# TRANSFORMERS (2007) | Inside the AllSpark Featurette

Because I'm a lighting buff, you know, and especially shooting so many car commercials. I would give dissertations at ILM of like, okay, if you see a car, it's going to have a hot spot.
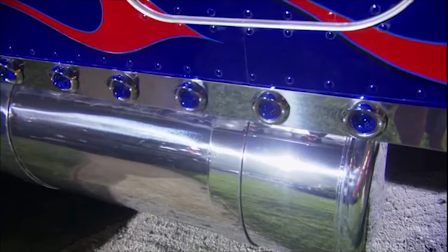(12:45)
It's got flat here. It's got more hot spots. It's got a long highlight there. And it's very confusing when you look at it.
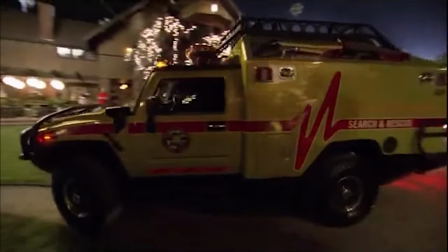(12:52)
It's not like just one soft light on the car. So they had to really invent how to light these things so complicated to make them look like they're moving. and it's like reflecting car parts in a real world. And so we're always trying to add that in, and we're trying to give that sort of look to our robots and adding glints and what he calls pings, you know, where you highlight certain areas.
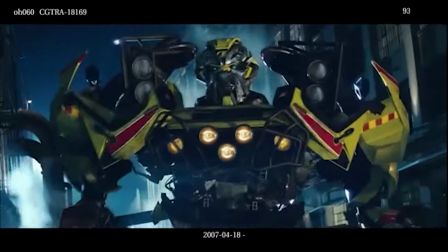(13:13)
These tiny little lights that are being reflected in the surfaces is what he's after. That was so interesting for us that I think most of us lighting people became road hazardous because we're driving around looking at other cars.
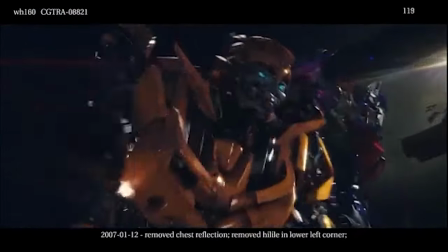(13:27)
The robots are shiny. They have glass, they have metal, they have painted surfaces. The entire environment has to reflect.
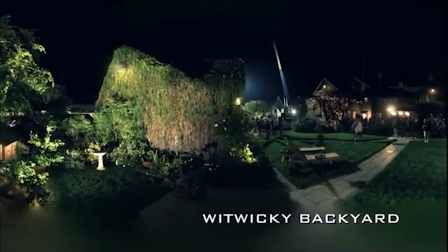(13:32)
So every single shot has an environment recorded for it that gets now projected onto the robot. Otherwise, it will look phony baloney.
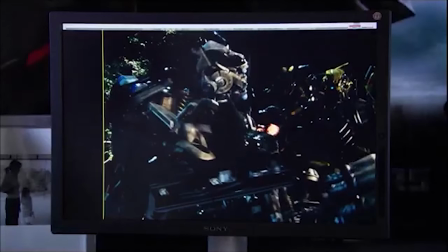(13:41)
We apply everything that we've gathered from set, which is really high-resolution environments, and everything is being reflected in the car panels.
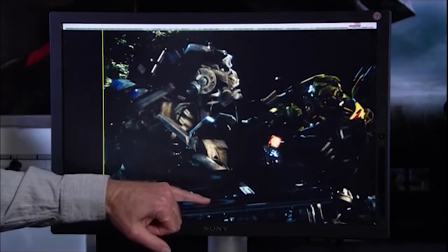(13:49)
And obviously, these robots are moving around a lot, so we're getting a lot of reflective play on the surfaces.
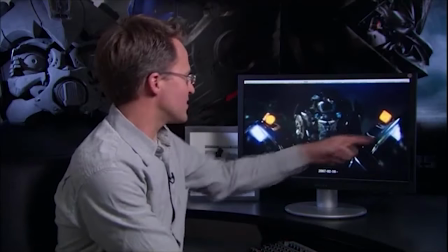(13:54)
And there are major, major light sources in here, from the headlights, there's the overhead balloon,
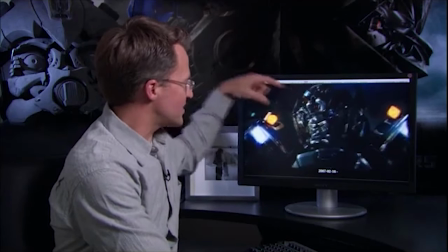(13:59)
there are the eyeballs in there, which have to be glory, the blinking lights.
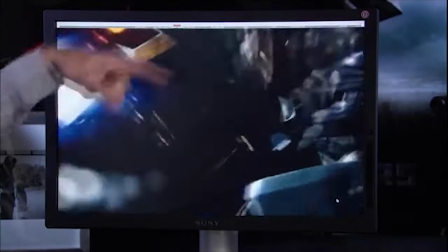(14:03)
We have the blinker right here, and then the face and his mouth talking is being reflected in the hood of the car. And that is what really sells it at the end. That's sort of the icing on the cake for us.
Oh, fire!
Our job and our task to create the illusion that everything was just shot on the same day and that, you know, these robots who aren't even real were there. ILM is known for its really fabulous level of compositing.
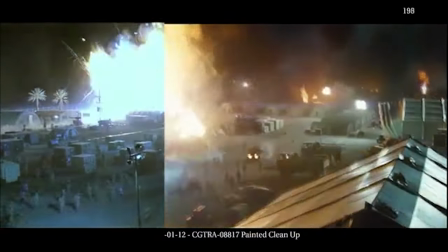(14:33)
These guys just look at the shot as artists all day long, judging whether or not that thing looks like it's really in there. We start with a background plate, obviously, that's shot in production, and then we take computer-generated elements and we add them to the shot. Michael is the type of guy that wants to shoot things messy, which I love, because you shoot the explosions or all the debris or anything on set, It makes it harder for us, but it's real.
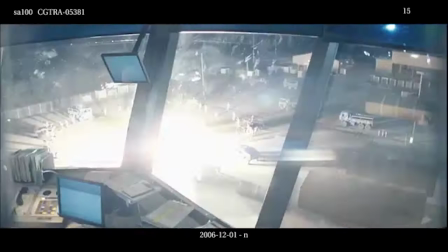(14:58)
Let's say the bomb goes off next to the robot.
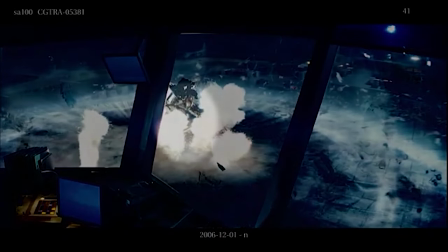(15:01)
We have to model the robot, but then we have to pull out that debris out of the plate and put him in there behind it,
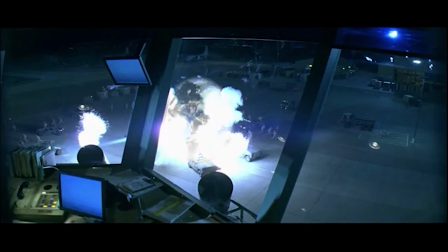(15:07)
because he's got to fit into the background, but behind that debris that might be gone. It's very much a process for the compositor to get in there and make everything feel real again. That's what those guys do. They attack the shot and take it to the point where it's finished.
Fire!
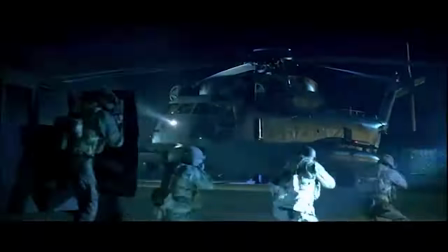(15:23)
We shot a plate of the real helicopter, but in this case it ended up being easier just to remove that helicopter.
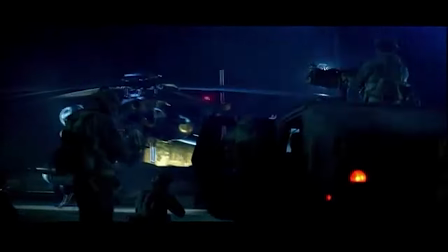(15:29)
This is what the background plate was. We essentially removed the real helicopter and then replaced it with our own.
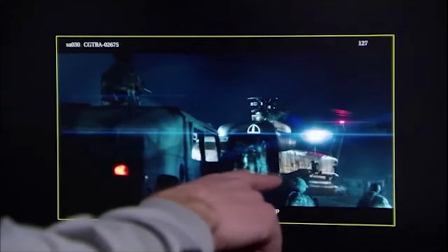(15:36)
So here the compositor is actually added in the helicopter, layered the soldiers back over the top,
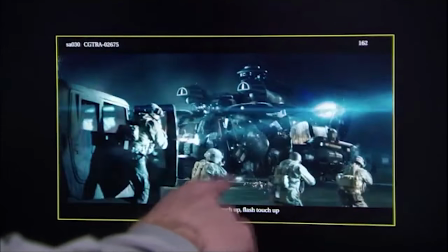(15:43)
added in some bullet hits for when the soldiers actually fire and hit blackout,
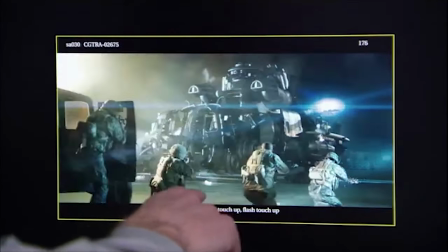(15:49)
and then enhance muzzle flashes in some cases to try to just bring out the visual excitement of the scene.
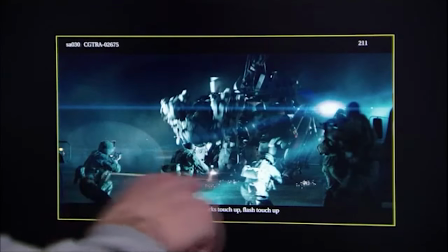(15:56)
And then in the background here, where we had previously a blank tarmac,
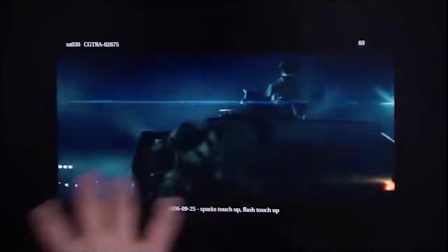(16:00)
we've added more soldiers and just more firing as a texture of excitement just to make it look like they're hitting them sort of with everything they've got.
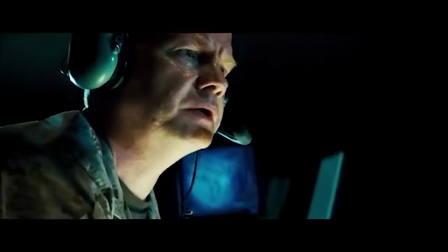(16:09) My God.